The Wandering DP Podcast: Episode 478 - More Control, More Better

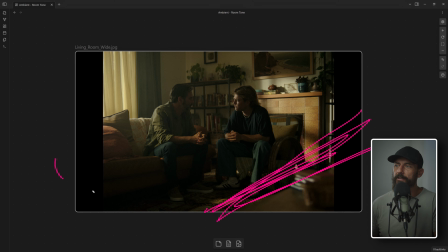[36:59]
So there's no octabox because this is a darker, the ratios are gonna be a little bit further apart here versus something like the grandma scene because we want it a little bit darker. Now, let's say, oh, it's too dark. It's too dark now.
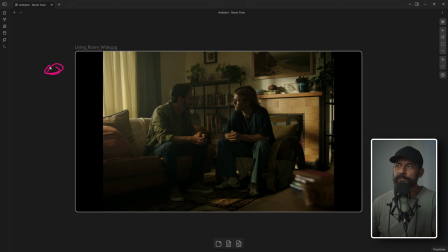[37:12]
We could either go out and manipulate the 4K in like very crude increments, or we could just blast that LED from over here into the roof behind these two,
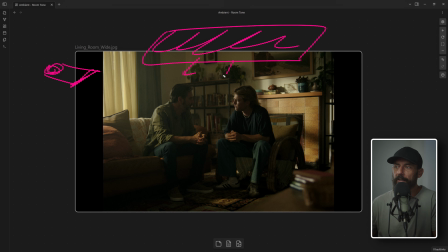[37:30]
and just ever so slightly lift in here. And maybe we, you know, if you just pull up the neg a little bit to let in a little bit in here, it's just like, just a little bit of illumination brings this value closer to this value. And it does it very quickly. And most importantly, you can do it all by yourself, right?
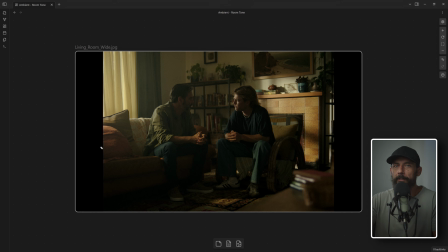[37:49]
You just go over to the light source, you dial up or you dial down. That's it. Speed, control. And again, control is good if you know what you're looking for. Control doesn't help if you have terrible taste, or if you don't know what you're looking for, or if you don't know that, well,
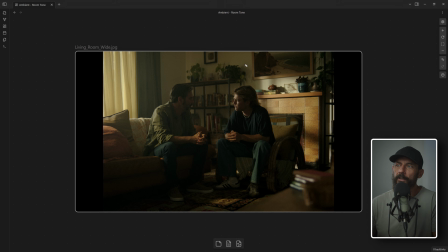[38:05]
that what I'm trying to do here is I'm trying to get this ratio and this ratio to a better place. If you're just like, oh, what I need is, it just doesn't look that good. Let's shine a light into the ceiling and see if that makes it better.
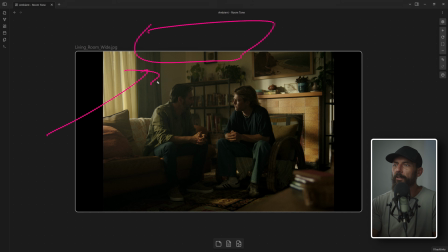[38:21]
That's not a good plan. Right? That's not the plan that you want to take. Or maybe you want it, I don't know, moody or something, whatever's happening. You know, like this, you have to know exactly why you're doing this. I would just say that if you are working
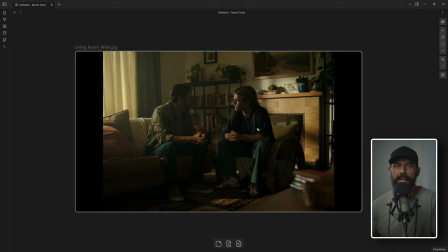[38:36]
in a commercial space where you can have the opportunity to have this thing on standby, there's no reason not to. Again, it used to be like a faux pas where you would be looked down upon for saying, oh, really, we're going to do like light into the ceiling? But sometimes it works. Now, is it a variable that you can screw up? Absolutely.
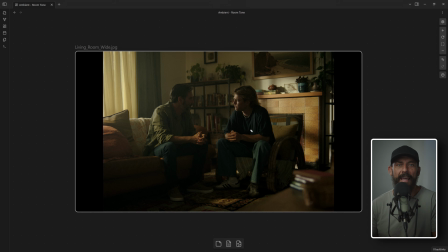[38:55]
Do I want to screw things up? No. But do I know that I am going to screw things up, or that the ratios just aren't going to fall? Or maybe, I don't know, maybe you're working with people that are slightly slower than the people that you would normally be working with. So maybe your 7 minutes turns into 3 minutes, and maybe the ratios that they have put.
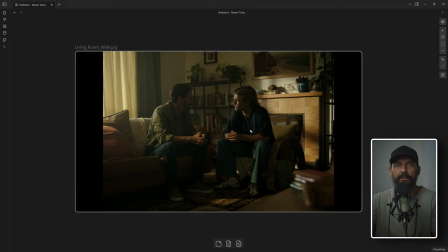[39:14]
Again, because you are not manipulating everything by hand in a big team, right? You have to communicate that to other people around you. And maybe you say, you know, there's not the difference between the key and the background. It's not small enough, right? It's just a little bit too stretched.
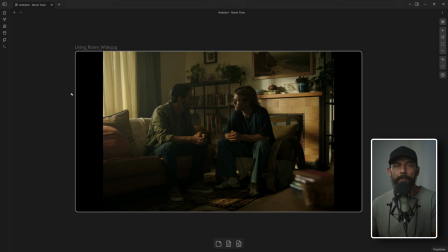[39:33]
So do you think we can fix that? And then maybe they come up with an idea and you're like, yeah, that maybe it will work. Try it. And then they try it and it doesn't work, or it just doesn't look as good, or they misheard, or the communication has somehow gone astray.
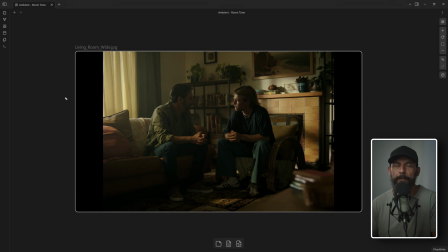[39:48]
And really, all you really want is just like, let's just bring it up a little bit, like the whole thing. Let's just bring it all up a little bit. You're like, well, we could just open up on the lens, but that's not the same thing as just bringing up the ambient in the background versus the key.
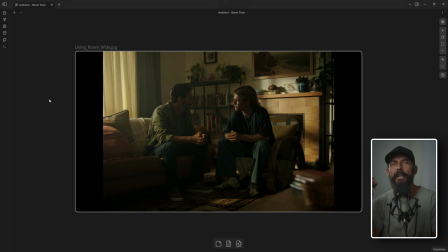[40:04]
And those are the things that, like, there's only so many things that you're looking to nail in a shot, at least that I'm looking to nail in a shot. I want the key to fill. Key to fill is the easy one. It's the key to background that is the hard one. The key to background is the big one. And usually when you're this far along, as in you've set everything up,
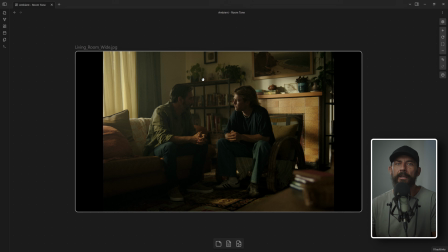[40:24]
there's really no way that you can manipulate the background, which leaves you only the key. And there's only so many things you can do to the key. And if you're lighting from outside, which would 100% might be my suggestion, why do you light from outside in the first place?
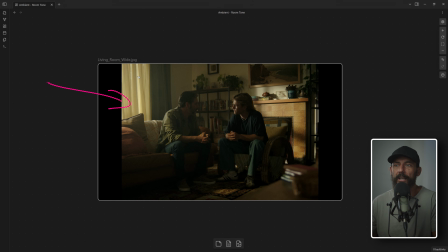[40:37]
Because it's harder to screw up. It's really easy to screw up if you're lighting this with a little aperture 120D just inside here. It's really easy to screw that up because it looks like there's a light shining inside, which isn't natural. The natural thing to do is throw a lamp outside and let it be shaped by the window itself.
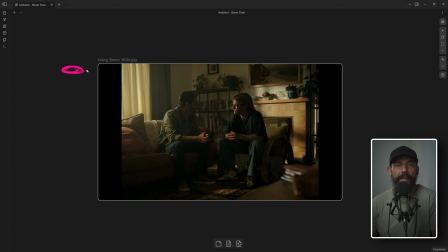[40:57]
And you're like, you can't screw it up that bad. The light has to come from out there, so it has to look sort of natural to begin with. And it's like, okay, well then we can't change anything inside, or it takes a long time to change those things.